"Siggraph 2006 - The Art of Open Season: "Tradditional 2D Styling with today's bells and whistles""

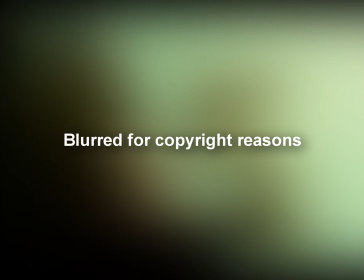You're funny. I thought maybe, but then I was like, and then...
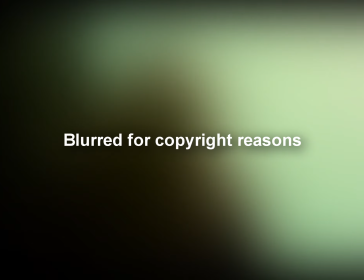This ain't happening. It's some kind of mistake. Think, Boog. She's mad, but you can fix this.
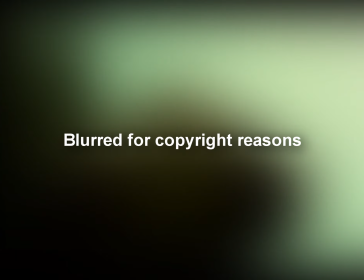All right, I'll go back and I'll give her the face. The face. Gotta get back before she forgets the face.
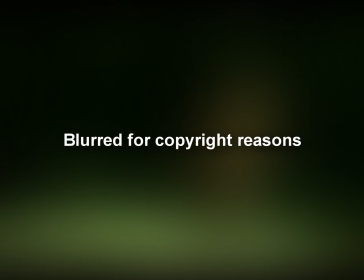That'll clear all up right there. Yeah, the face.
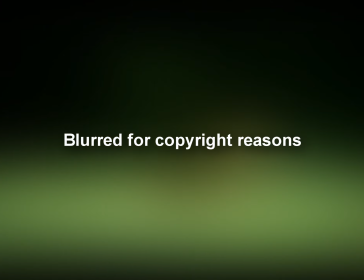Boog! You can't just go wandering around out here.
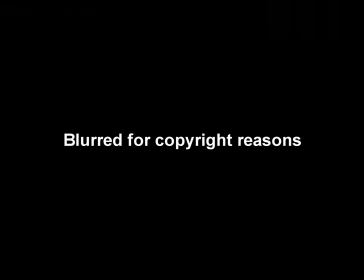You don't know where you're going, Boog. Tree hugger.
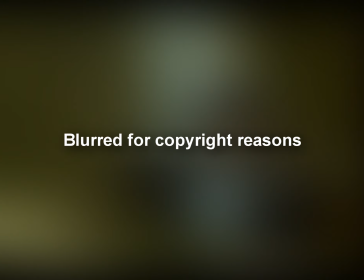Knuckle dragger. Veggie burger. All right. That's enough for you two. Listen, Girl Scout.
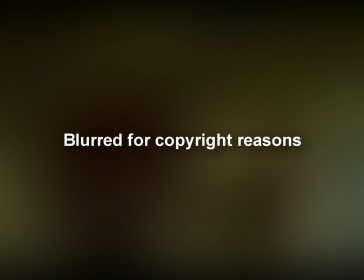They're dumb animals. I'm just respecting the natural order. Man on top, animals on the bottom. But your bear, now your bear is special. He belongs somewhere in the middle.
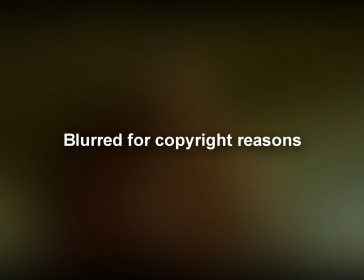Between two slices of rye smothered in gravy. You're sick, twisted puppy, Shaw.
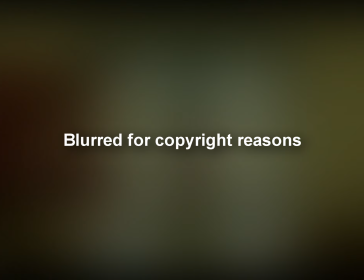Put me down for a box of Thin Mints, will you, sweetie?
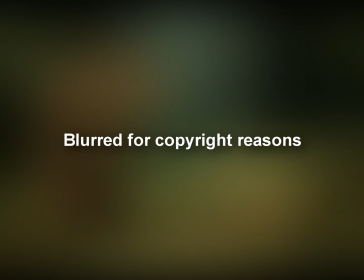I gotta go. Well, go. Oh, I need a toilet.
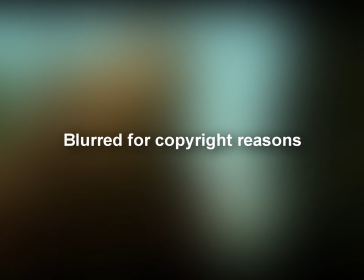You know, the think tank. The log cabin. The Johnny on the spot.
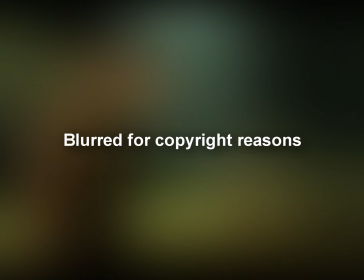The Oval Office. There's none of those things out here. Well, what do you do? You know, I can't remember.
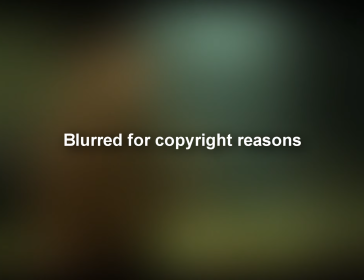But listen, don't look now. But I see a little bush with your name written all over it.
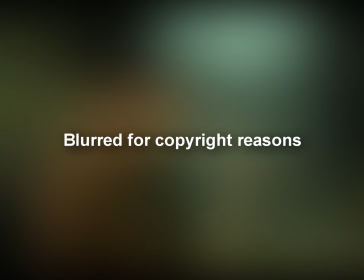A bush? Are you serious? Come on, it's just like riding a bicycle. Only you're crapping on it.
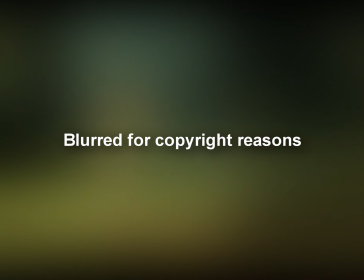Show us your grr face, nature boy.
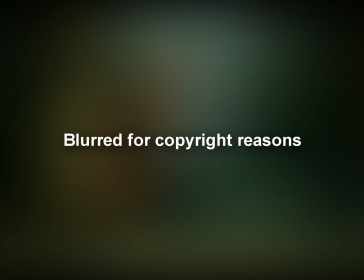Grr!
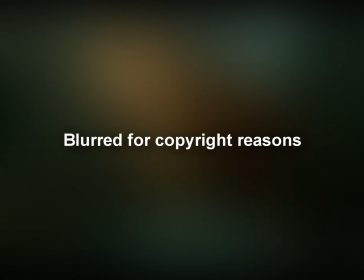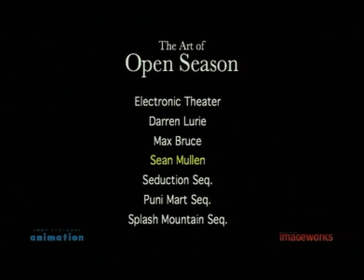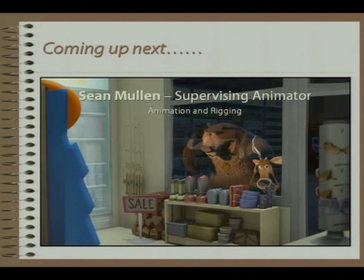All right, morning, everybody. So I'm Sean Mullen, here to talk about the animation aspect of Open Season.
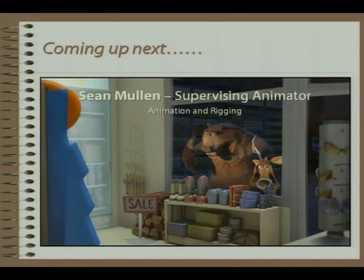Open Season was really a great opportunity for us in CG animation to tackle some of the problems that have kind of plagued us, I think, the entire history of CG animation, specifically having to do with capturing a lot of
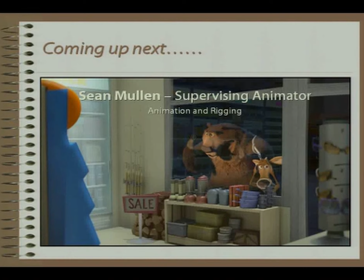traditional principles that are very basic to 2D that we've never been able to get in CG. Starting to get a little feedback, sorry about that.
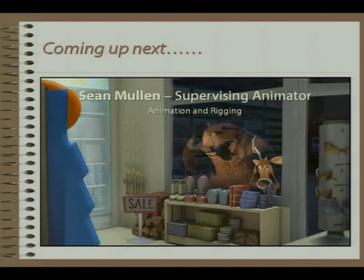Specifically, I'm going to jump into the animation style guide that we handed out to the animation crew, just to give you an idea of the type of principles we were trying to get.
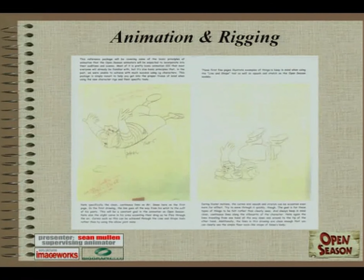All right. Yeah, you can see that pretty well. So, in these first frames here, we can see some pretty... is everybody looking at this screen over here? I think. All right.
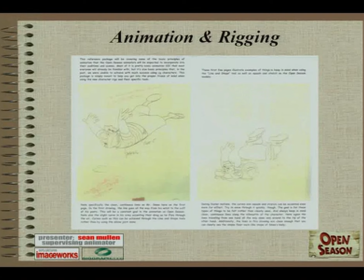We can see some very common hand-drawn techniques that really give you good, clean, simple forms and shapes. Like if you look at starting at his hand, all the way down his body to the cuff of his pants, you've got nice, clean lines.
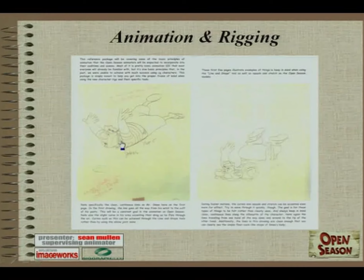You've also got a nice, slight arc to these arms as he's moving forward that really help accent the motion. And as the motion gets faster, you can see that bend accenting even more in the arms. Same lines continue.